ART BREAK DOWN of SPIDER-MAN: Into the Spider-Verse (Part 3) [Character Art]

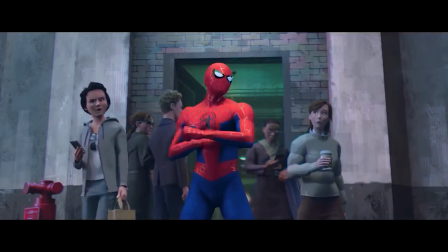We don't really talk about this.
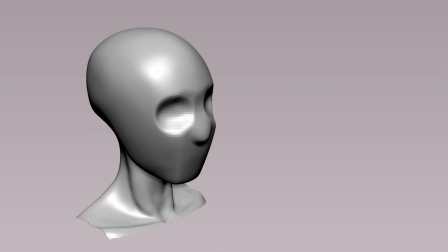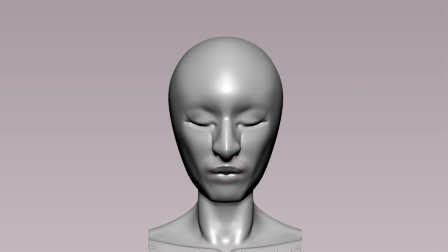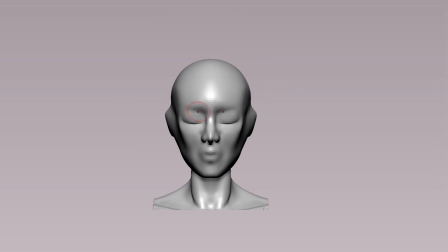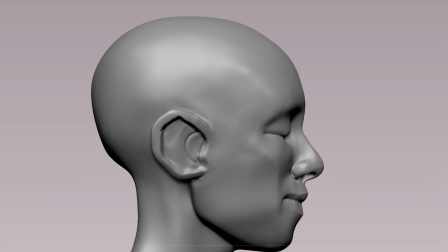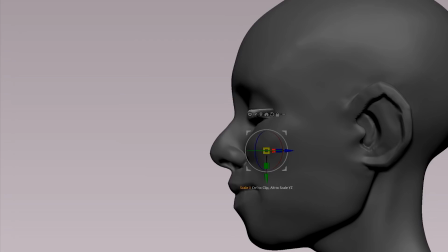So now it's time to put our money where our mouth is and do it ourselves. Take everything we've observed and talked about and try to put it into our model.
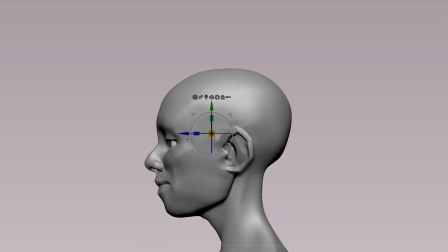I'm going to show you the entire 3D character creation process. So we're back in ZBrush and I'm finally getting to the face.
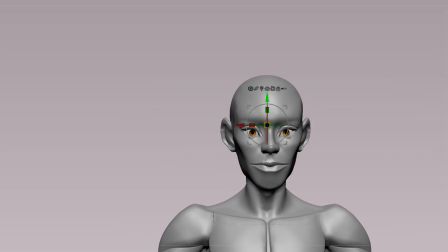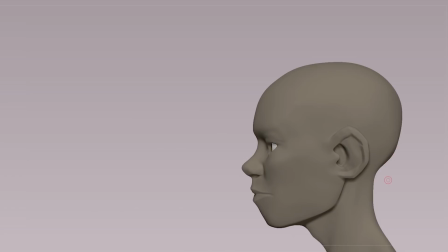So in the beginning, you're searching for the personality and you're trying to convey the feeling that you have in your head.
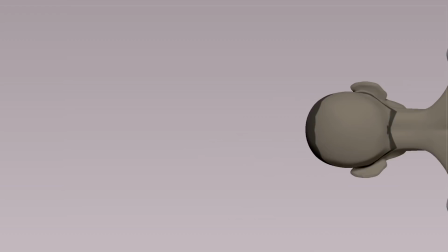It's like trying to find the right actor for a role. My very first pass was completely wrong.
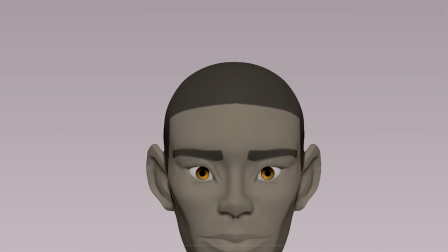The smallest move of the nose or change in proportion sends a completely different message.
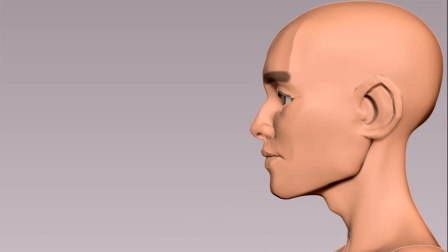So this is where having some concept art really helps to remind you what your targets are and what checkboxes you're trying to hit.
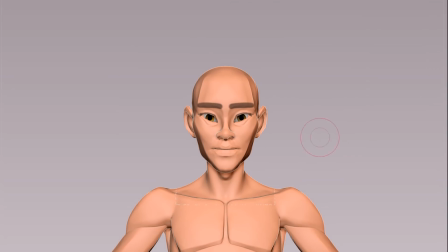So remember, I was going for a Jamaican Filipino kid like me. So anyway, I did a paint over in Photoshop of one of the sculpts and I was kind of like,
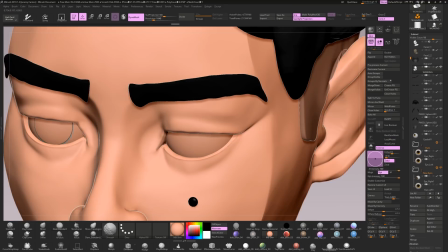yeah That's kind of the direction I want to go in but I also wanted him to be a rookie You know like young curious vulnerable trustworthy down-to-earth and just someone who reads
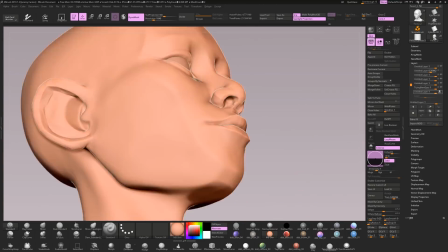as a good guy
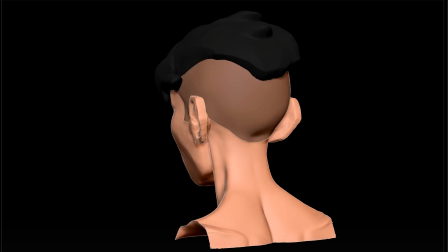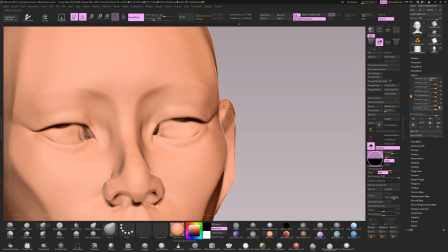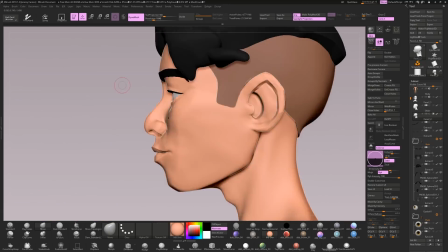As for the body we left off with a really rough block out in part two and since then I completely revised that model to better match the proportions posture and silhouettes of the film
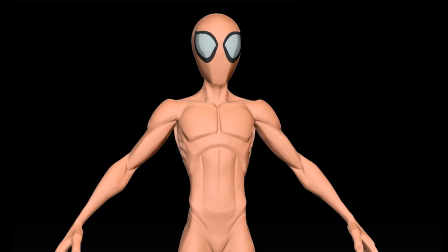Look at this guy. He's always naked I bet we get some
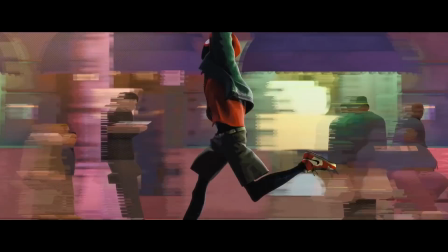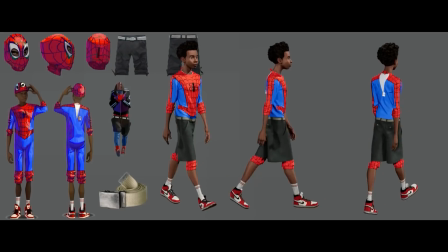One of the most fun and quirky parts of Spiderverse's style is the playful use of floating geometry
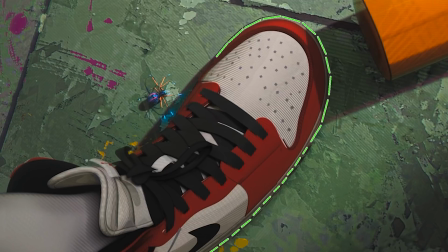Check out how far the stitches are on the midsole Then we got another red line going all on the double stitch and then notice how the laces don't penetrate through those holes They're just floating on
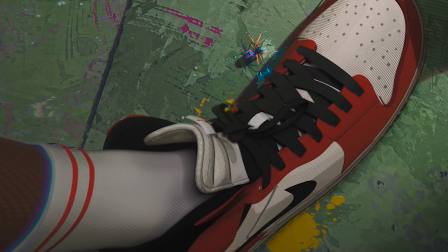top. If we pan over here We can see even the sock lines are floating So they're not built into the sock at all as well as this great detail line along the side
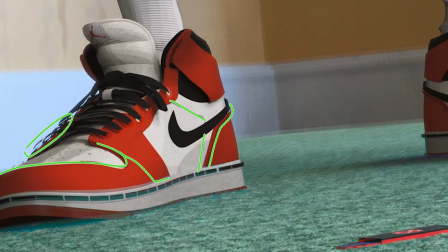let's see it from another angle and here we've got an even better view of the floating parts and their distance from the surface you can even see that there's a little space between the nike check and the shoe and you'll just see cool instances of this throughout the film keep your
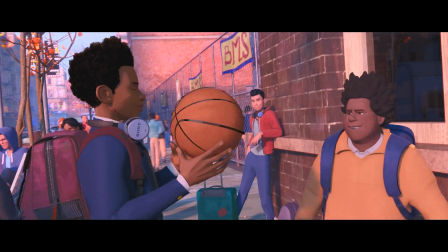eye on the ball all the lines are floating and separated and that's such a cool touch because any other film would have textured
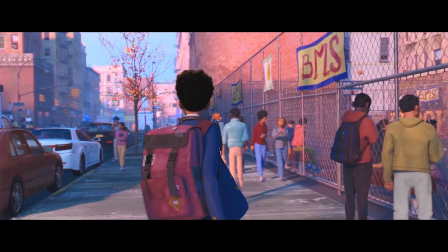those in anything
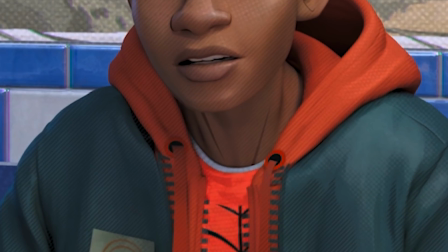else yeah check out the holes in the drawstring of the hoodie They aren't holes. It's a flat cylinder shaded with black.
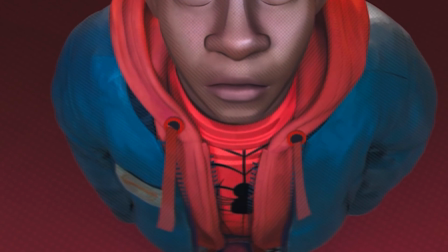Modeling and simulating a real drawstring would be such a pain, with not much to show for it. So this is such a good lesson in simplification. If the pros can do it, so can you. Nearly 20 years ago, while working on Star Wars Attack of the Clones, George Lucas and his team at ILM were probably the first humans to ever come across this dilemma.
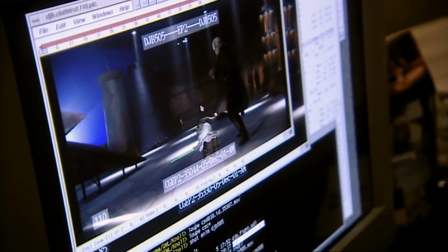While simulating Yoda's cloak, George didn't like how messy the physics was making the fabric look.
Is there a way, and it happens throughout,
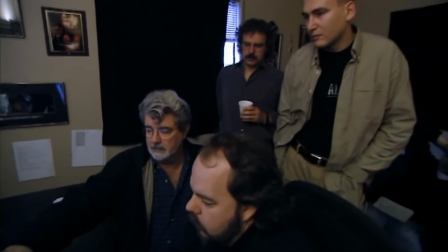for this to billow ever so slightly, and not sort of wrap around them in an ugly way the way it does.
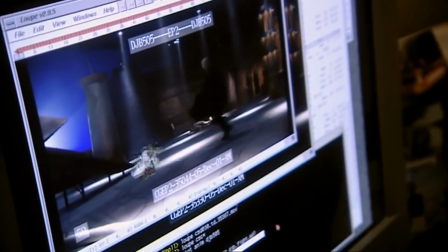Sure. It's a place where it would catch the wind, sort of. It's much more kind of the romantic version rather than the reality version.
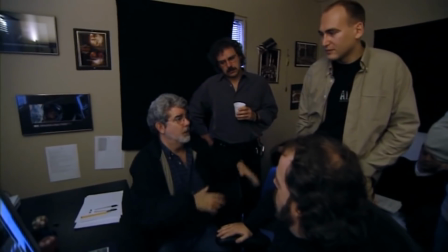We can still keep some of this reality, but when he does a quick swing or he jumps up, rather than have the thing sort of go up over his head, it sort of goes out.
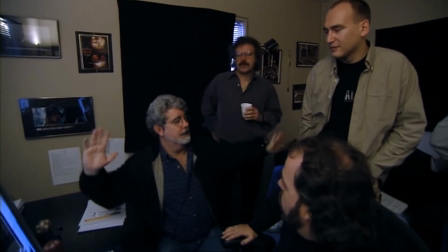So there.